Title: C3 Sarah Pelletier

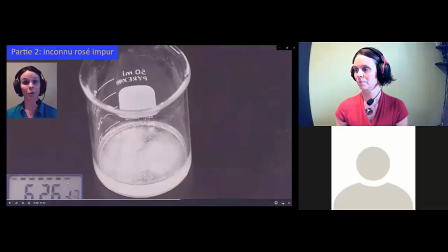261s
You could add another video on top of a video, or a picture, or whatever you want. And the timers that I use is actually just a lab timer. I filmed it for 30 minutes and I have that file. And I could add this to the top of a video when I want to show time passing.
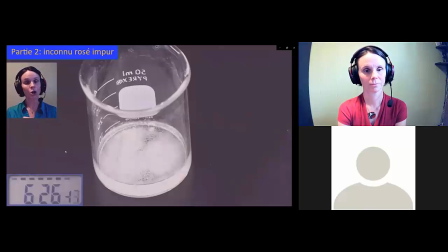278s
And I could also accelerate that video of the timer to the same speed that I'm showing whatever clip I'm showing. So this was 10 times faster for both the beaker and the timer.
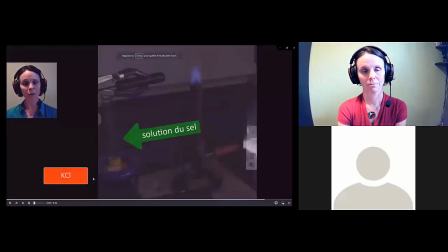290s
There's an example here where I did a lot of it. Often a text box to tell the students which part of the experiment we're doing.
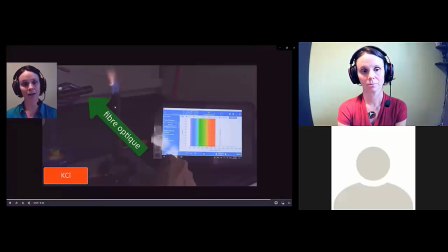298s
You can see there was an arrow. There's going to be another arrow showing what's happening, and I quite like this one.
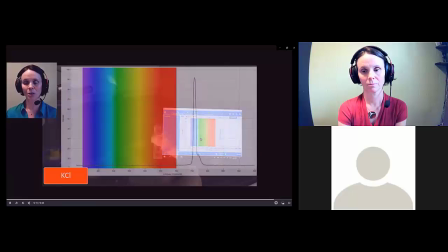303s
You see it just circled something important in the experiment, and
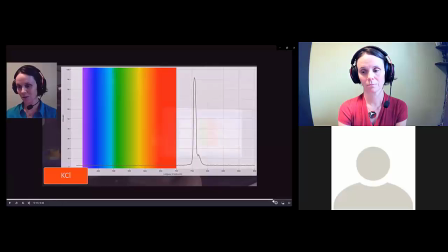310s
just to see here.
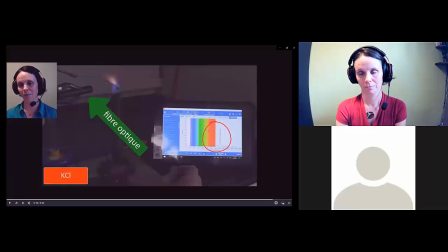311s
You couldn't see quite well the results, but it's easy for me to take that file from this tablet and have a picture of it that was just added here.
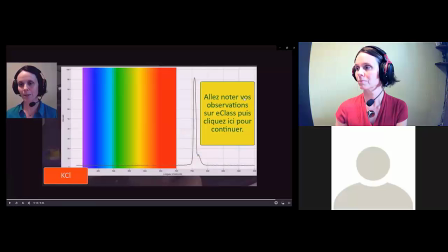320s
And then finally, there's another text box that happened here. And this text box is a little special. It tells the student, go write down your observation on eClass and click here to keep going. And you can see that my cursor is now this little hand. And if I click on it, then the video will keep going.
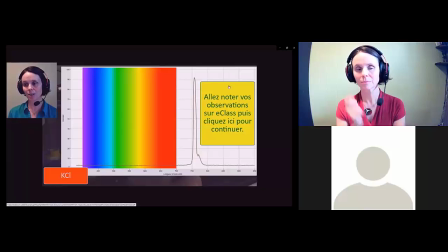337s
It's just paused. So this little bit of interaction was really easy to do, and you add it into Camtasia onto that text box, and you just program it to say, well, pause the video until you click on it, and then it resumes the video.
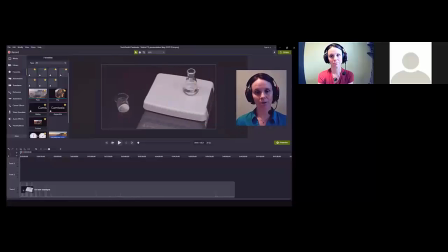356s
Moving on to, this is the Camtasia platform right here.
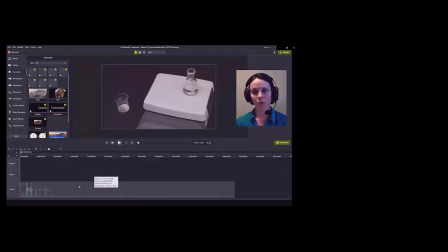361s
I already put a clip from, a raw clip from the lab, and I want to show you a bit some things you could do. For example, zooming in and out. So this is a custom way to do it. See, I added this little arrow, and I'm going to tell the program at the end of the arrow, I actually want you to zoom this image, and let's recenter it. Like that. And then so when you play it, you will see that this is going to happen as it's going through the arrow. This one's going quite slowly. You can have it going faster. It's moving my image and it's zooming it like I asked it to do. Another thing that was really convenient is you can cut your video. So here I cut it in half. Let's say that I don't want to have this front part here.
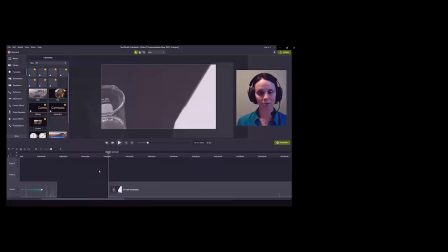411s
I could cut it again. I could remove this, take it out, and put these back together.
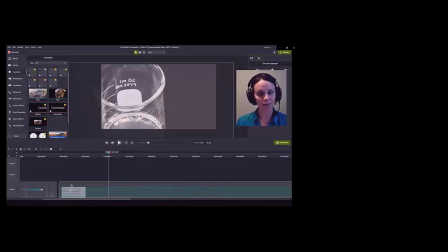416s
So a lot of cutting. I use that a lot.
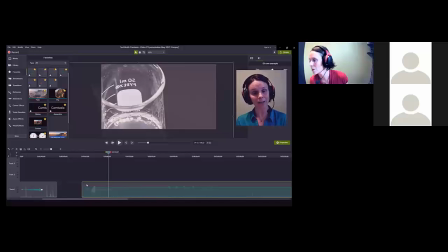419s
You can freeze the frame at the beginning or at the end of one of those clips. So here, if we want to freeze the beginning,
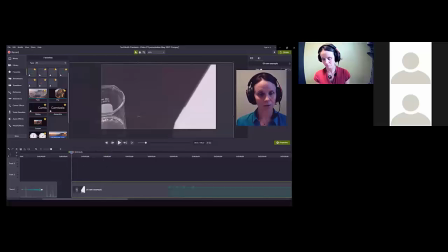430s
I do it like this, and if I play it, you'll see that now it's frozen. So it's quite convenient if you have to do a narration or explain something that takes a bit longer.
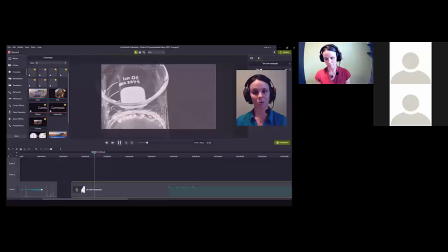442s
You can do it in that time, adjust the time to whatever you want, and then the video keeps on playing after that.
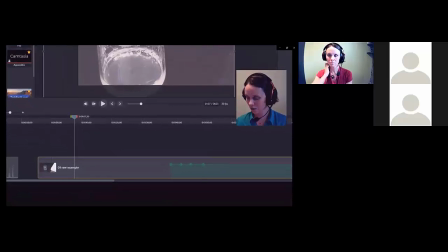448s
And you can also play with the sound bar. You could bring it down or up, as you can see here. You can easily remove sounds that you don't want in your video. I see there's a little blip here, and let's say this is a noise that happened when you were filming.
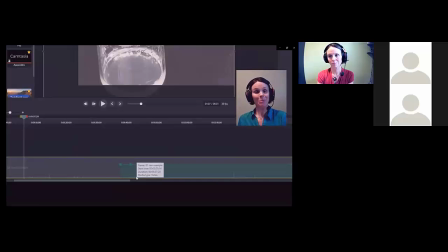467s
Maybe your phone rang, maybe you messed up and you said something you weren't supposed to say. You can easily remove that. I just added here these 4 points in the audio line, and let's say that I'm just gonna move these ones down here to 0.
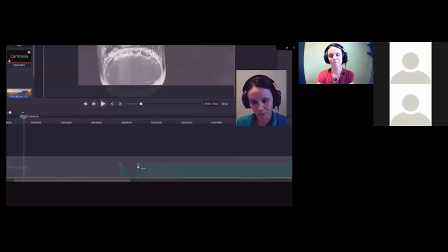484s
You can move them a lot closer like that if you want, and bring this one up here, and I should be able to bring this one closer by, and then so it just kind of mutes your video for like sometimes half a second. That's all you need to make something a little bit cleaner, and you won't even notice it when you listen to the video.